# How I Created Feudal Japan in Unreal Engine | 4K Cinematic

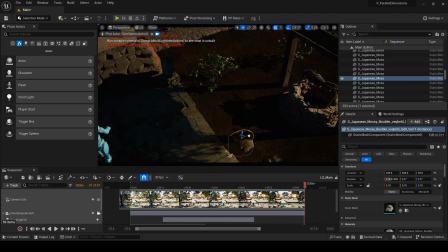We still need to populate the scene a little more. We'll add a well, some rocks, an embankment, and finally grass.
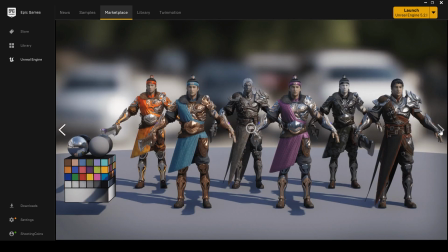I'll be using this free paragon character, but we can come back to him once we're done with the environment.
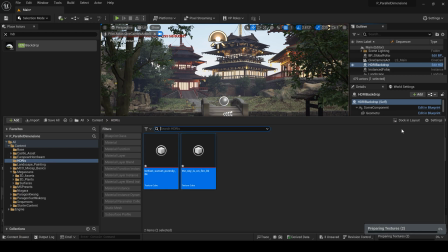It's time to move on to the lighting. We'll get an HDRI in.
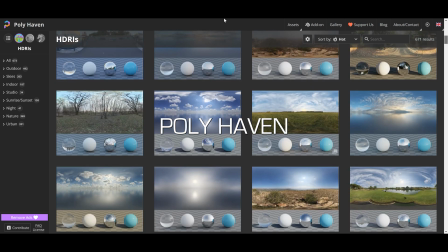Here's where I get my HDRIs from. it's free and there are tons of options and
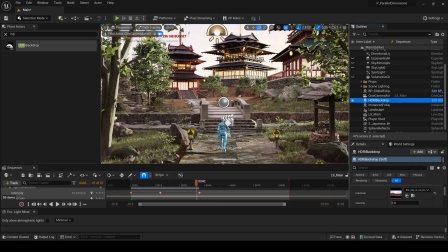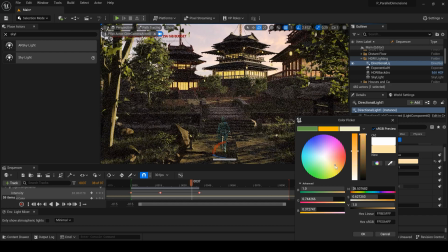I'll tint the light to make it look more like a sunset.
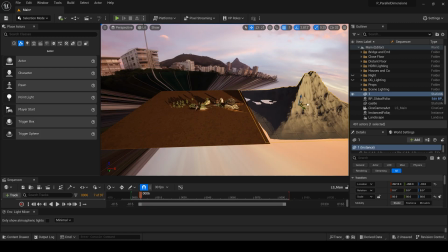I switched out the mountains in the background and added a temple atop one of the peaks.
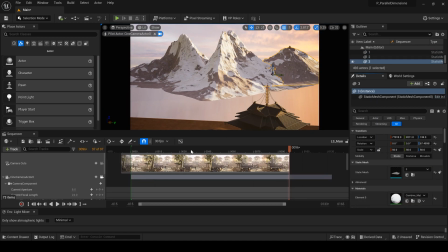Then place a snow texture on the meshes. Next let's add some fog to the mountains to create some depth.
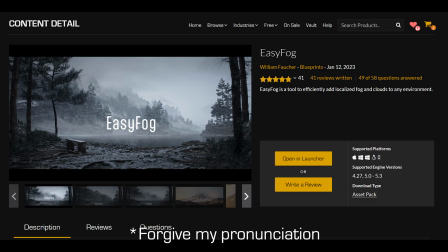I'm using William Foch's easy fog plugin which is a hack and I'd recommend you guys to check it out.
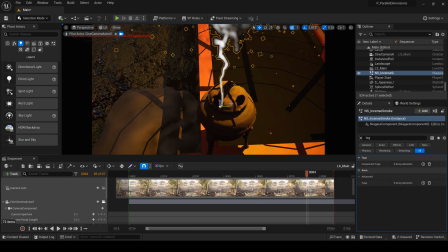Moving on to some Niagara simulations, we need some incense smoke. Then add some birds in the distance.
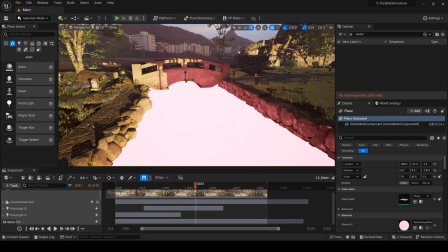For the river, I'm adding a plane and simply dropping a water material on it from the rural Australia pack on the marketplace.
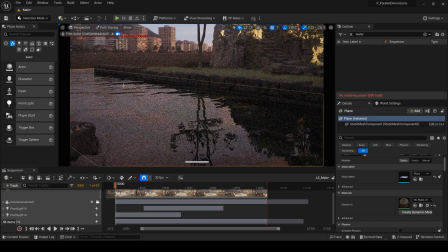Which works surprisingly well in the path tracer.
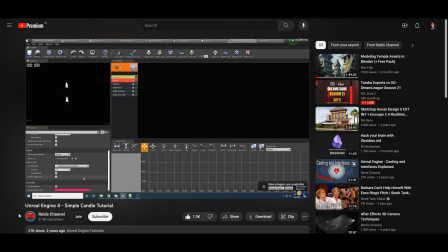To add candles in the lanterns, I'm following this tutorial to create the candle flames. Then we'll place the candles into the lanterns.
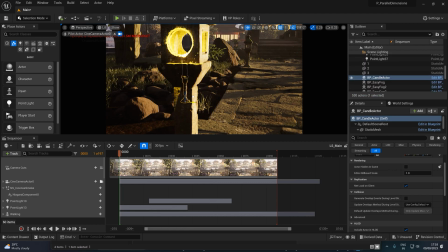Let's see what it looks like in the path tracer.
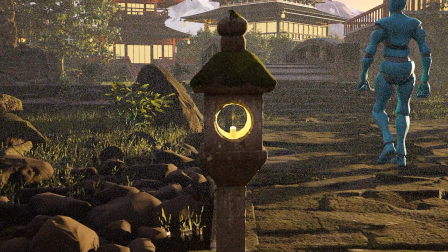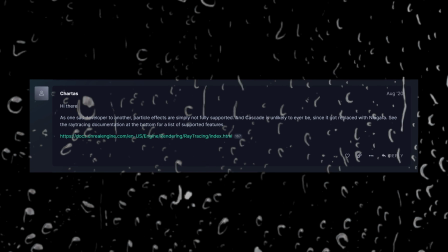So I just learned cascade systems aren't supported in the path tracer.
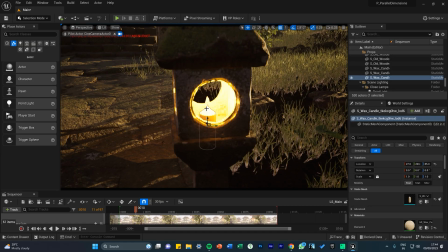I gave up and bought the candle flame Niagara system for $5. And now we have our candles lit.
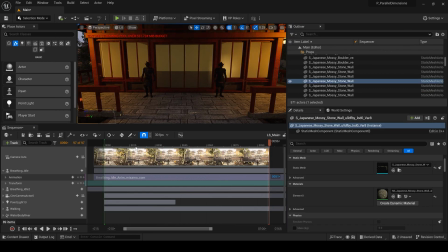Then I added some samurais guarding the house with an idle breathing animation. And another samurai walking.
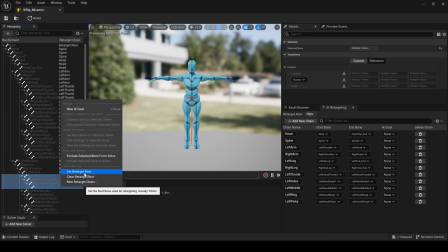Let's move on to our hero character. I'll have to retarget the Mixamo animation to the Paragon asset first.
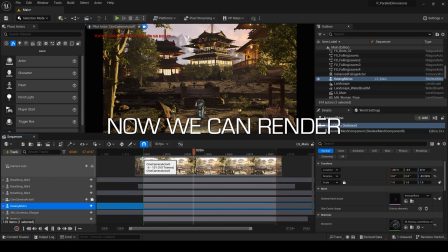And now we can render.
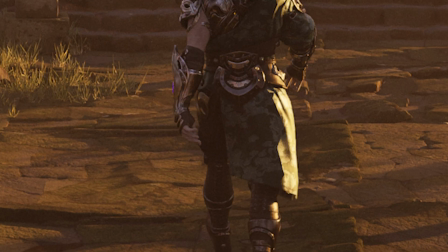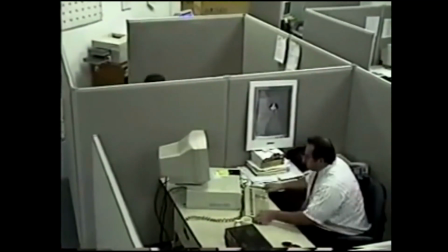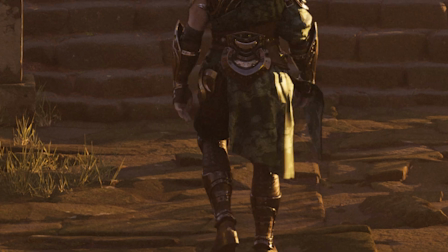The cloth simulation is going crazy bouncing around and I couldn't solve it. I just removed the cloth altogether and rendered again.
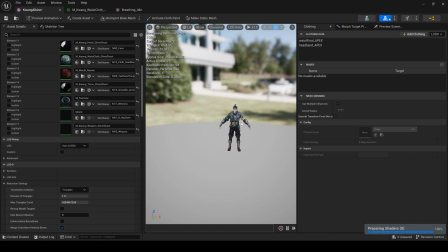Added some ambient sound effects and here we have our final render. But wait, doing all of this for a 3 second render doesn't feel right, so I'll add another shot of the hero character entering the scene, teleporting in with a lightning strike.
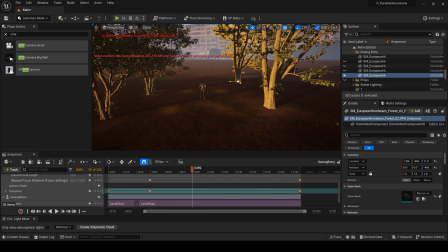I'll place some more trees in the background and use this level start animation.
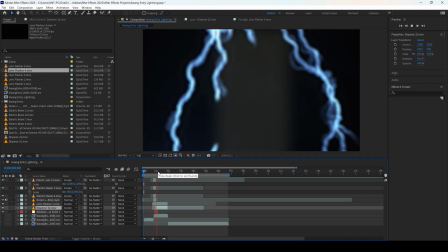Then I'll add the lightning in After Effects. And now we have a final render.